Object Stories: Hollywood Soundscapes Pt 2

So how was sound used to tell stories?
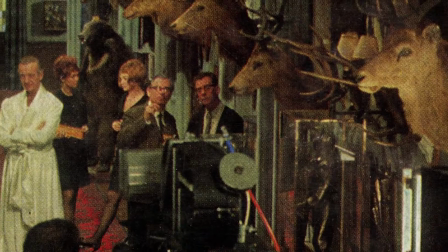(0:12)
And how did sound technicians move from being concerned with questions of technical expertise to applying their knowledge to what one sound engineer called the story values of the film?
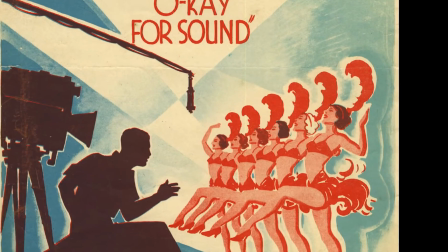(0:24)
Well, sound was interlocked with other crafts such as screenwriting and cinematography,
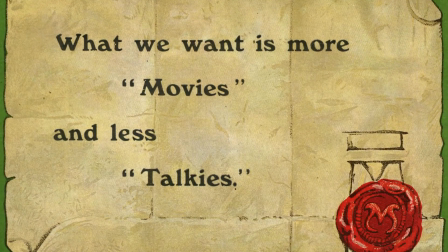(0:30)
and it was really in the collaboration between those crafts that we can see the sound film coming into its
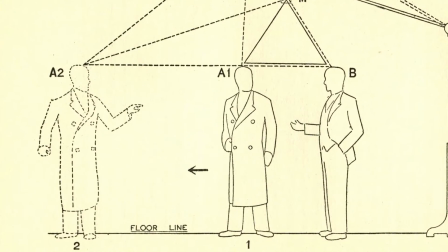(0:36)
own and developing more dynamic style and more sonically focused storytelling.
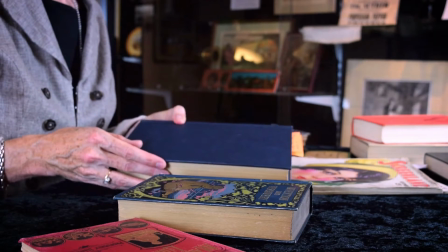(0:43)
This screenwriting manual from 1936 encourages screenwriters to think about ear appeal and to write for the new cinema form.
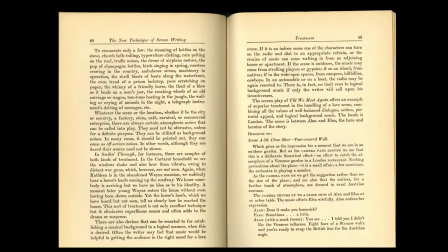(0:53)
So Tamar Lane, the author of this book,
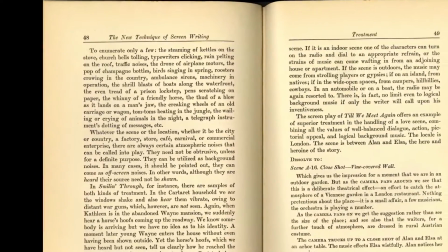(0:56)
she encourages screenwriters to think about the ways that sound effects might form an expressive part of the film landscape.
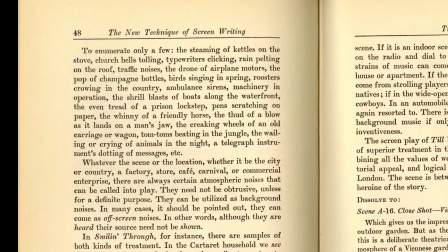(1:03)
So she says, to enumerate only a few, the steaming of kettles, church bells tolling, typewriters clicking,
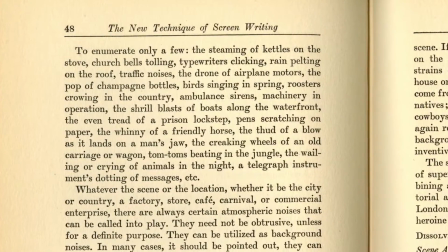(1:11)
traffic noises, the drone of airplane noises, the pop of champagne corks, birds singing in the spring, and so on. There are three films which might offer case studies of how film sound style was really innovative in the early sound period and the contribution of sound technicians to that sound style.
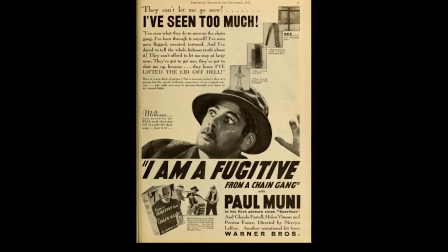(1:35)
The first is the 1932 film I'm a Fugitive from a Chain Gang,
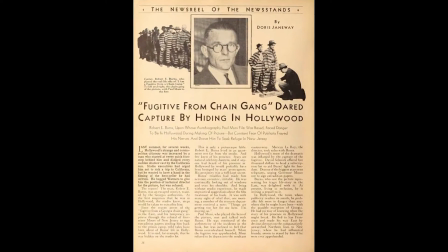(1:40)
a prison film produced by Warner Brothers which focused on the real-life escape of Robert Burns,
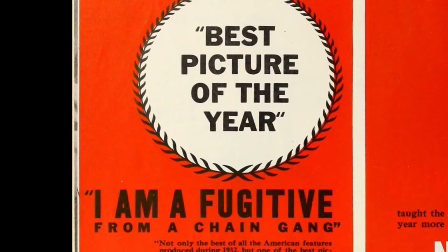(1:46)
a World War I veteran who went on the run after being brutally treated on the Georgia Chain Gang. The sequence includes three different uses of sound. Sound looping, which captures the monotony of the prison routines.
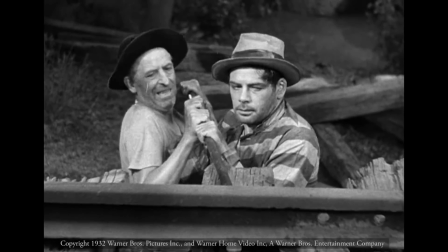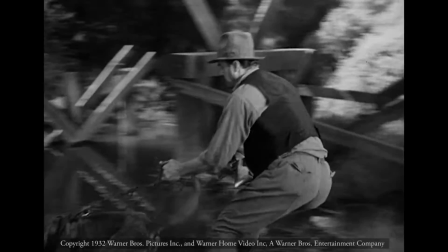(2:07)
Wild sound, recorded and synced with the action as the actor Paul Mooney rushes through the woods and swamp.
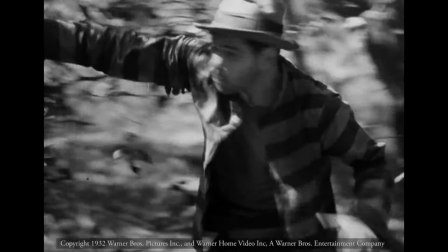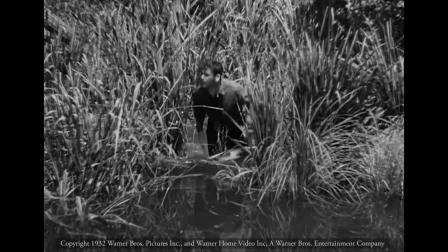(2:20)
And finally, a very stylistic and innovative use of sound as he plunges in the river.
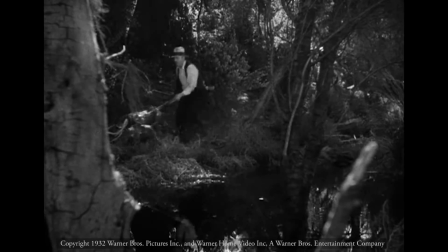(2:26)
We can hear very strong sound contrasts, the baying of the bloodhounds above the surface of the water,
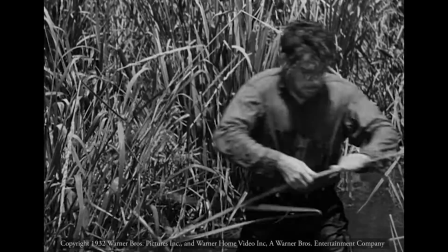(2:31)
and plunge into silence with the fugitive as he hides out below.
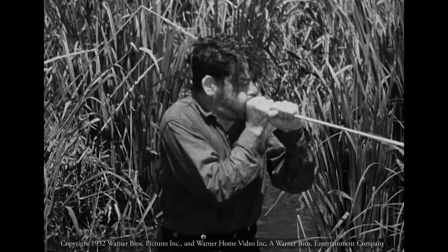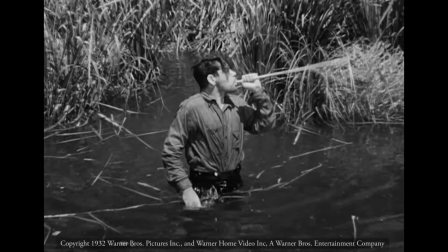Second example of innovative use of sound effects might be the 1933 film King Kong.
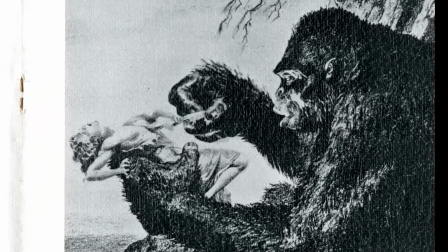(2:52)
This is a well-known monster movie, but of course it required the creation of non-realistic sound effects,
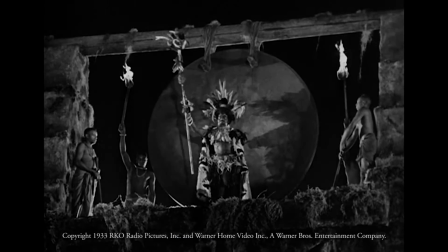(2:59)
or synthesized sound, as technicians referred to this process in this period. RKO sound men Murray Spivak and his assistant Walter Elliott
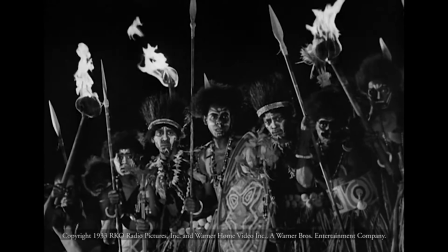(3:13)
recorded animal sounds in a local zoo and played them at different speeds,
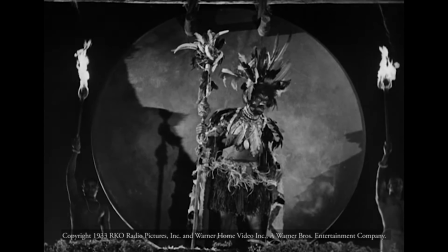(3:17)
and also produced some of King Kong's grunts themselves.
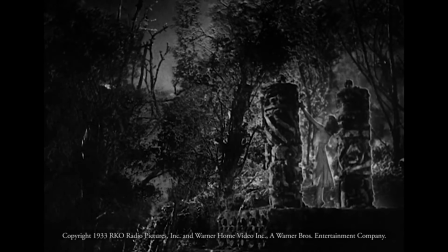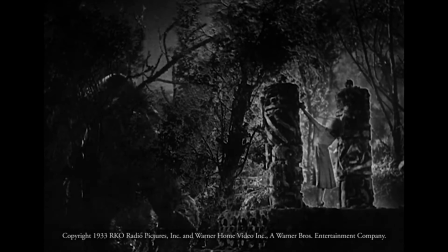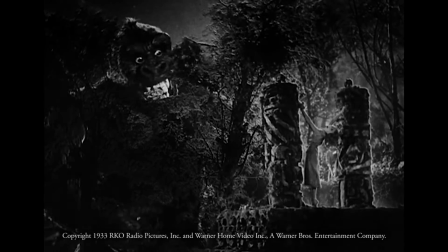The third example of a case study of innovative sound might be the 1942 film Cat People, produced at RKO Studios by Val Lewton's B Film Unit.
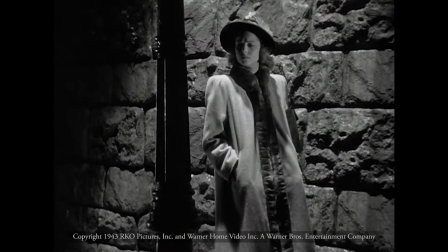(3:50)
This sequence is all about suspense, and here is a very disciplined use of sound.
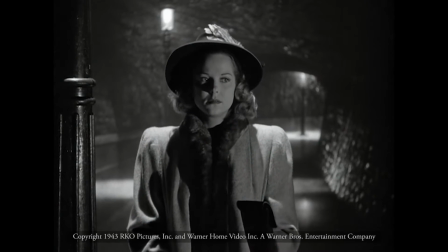(3:55)
The trail through the nighttime streets contrasts just two aspects of sound: footsteps and silence.
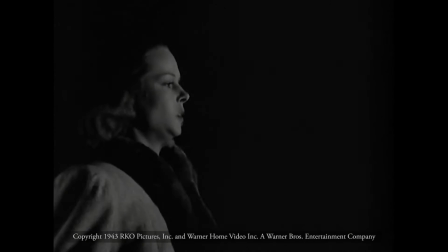(4:07)
There's no music, no other ambient sound effects until the explosion of the bus into the scene.